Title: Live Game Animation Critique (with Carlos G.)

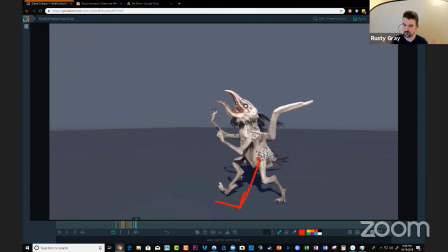if you've got the frames unless you unless you're really limited and you've only got four frames get back from the idle or something like that you can land with the feet in a different position and then let him come back to that idol and it can be a really cool moment to show
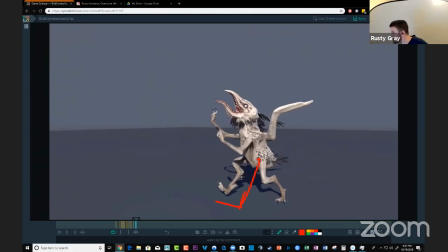character that's unique with this bird and maybe you could work in something like you know like this like attitude with his head because he's got that crazy long beak um to make it so much more interesting so it's not just a hop anymore it's like a hop with attitude like come get me
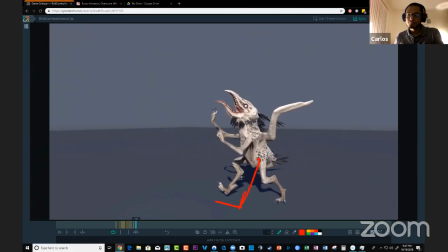it's almost like a taunt right right and it's just it just becomes part of his attack and who the character is that's that's one way to get him back to the idol um he's also got these i mean these wings are almost like a like a get out of jail free card like
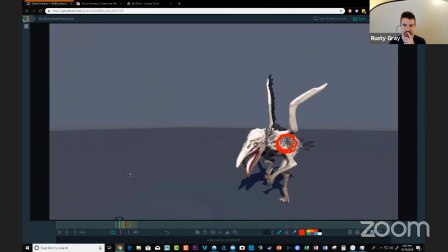it gives you an option that you wouldn't have with any other character to be like i'm just gonna cheat physics or skip walking and i'll just fly backward so he could do that as well it's like he lands and then he like glides back right yeah
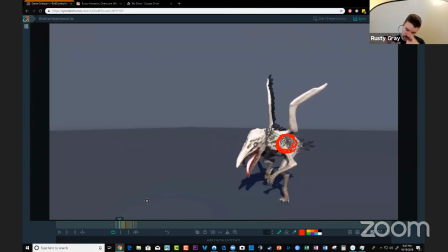Gotcha. And with these wings, kind of going back to that leaf jumper, we've got, we've got like a C-shape through here. I see we've got some of your co-workers in here talking about the wings not being done or something.
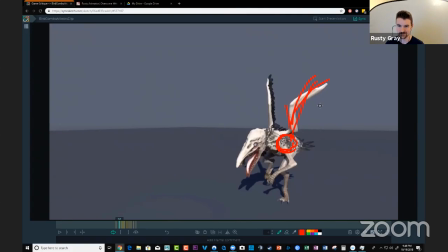That's fine. I don't know if you're responding to somebody else you're talking to me, but I'm not really judging the model or anything. So we got this C shape, and we got this C shape.
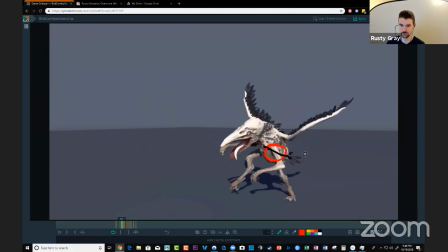How do we make that feel better, Carlos, based off of what I've shared with you on the leaf jumper and getting that drag on the back end? And this shape. Having an S shape in between. It's so funny. It's almost like you've learned with me before.
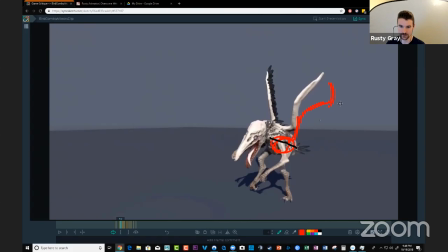Yeah. So right in here, we're really loosening that up. if we get in there and that gives us that drag to leave the tip of the wing behind so it's we get that lead and follow automatically so the base of the wing is powering the move
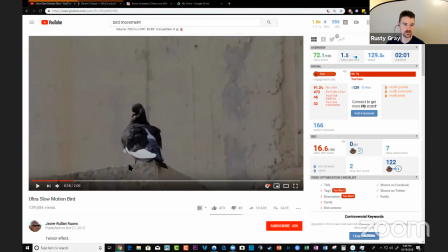and you know looking at looking at some like bird stuff you'll find all kinds of cool things like that yeah you really feel that dragging behind and what's really cool about this this gives me old idea for a cool
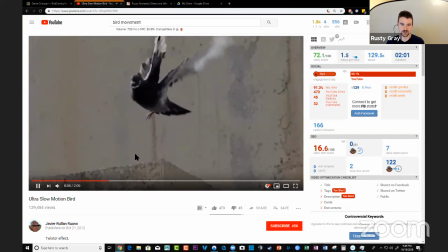game cycle is that he goes from an idle position this this pigeon i'm
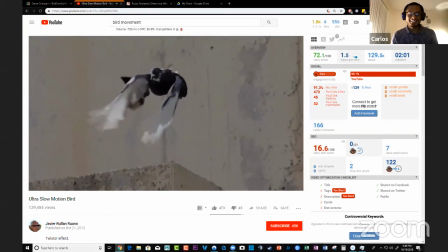saying it goes from like like if this is a game animation goes from an idle position to
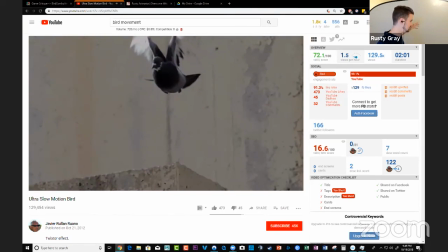up in the air and a like a 180 turn right to go in the other direction
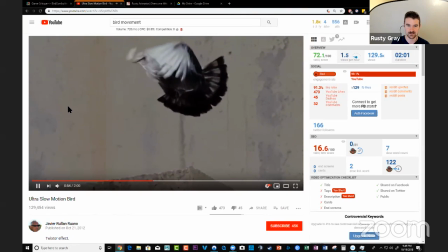it was like i never see anything like that when it comes to game cycles like this thing could be a dragon that just like changes direction swoops in after you right Are you watching a reference like this?
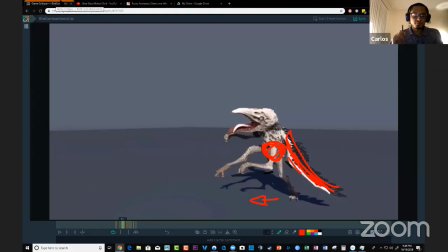I have been, or I've been trying to find really good reference, but that is one that I had not seen. Well, the most important thing is that you're looking at the reference. Are you having any particular challenge with the reference,
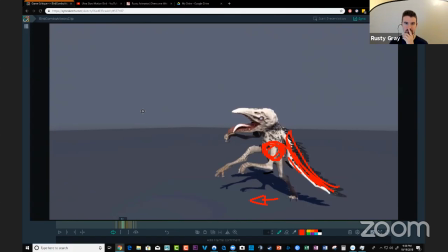like trying to bring that into here that there's a disconnect that it's not helping you? i think as far as like reference goes like part of it was also me trying to be in um kind of have a very velociraptor kind of feel too um
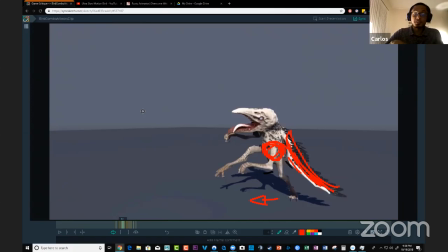kind of giving that that those kind of characteristics um just because it to me kind of gives it that look as well um and with with the bird i have been like referencing uh pigeons uh as well uh just to get that kind of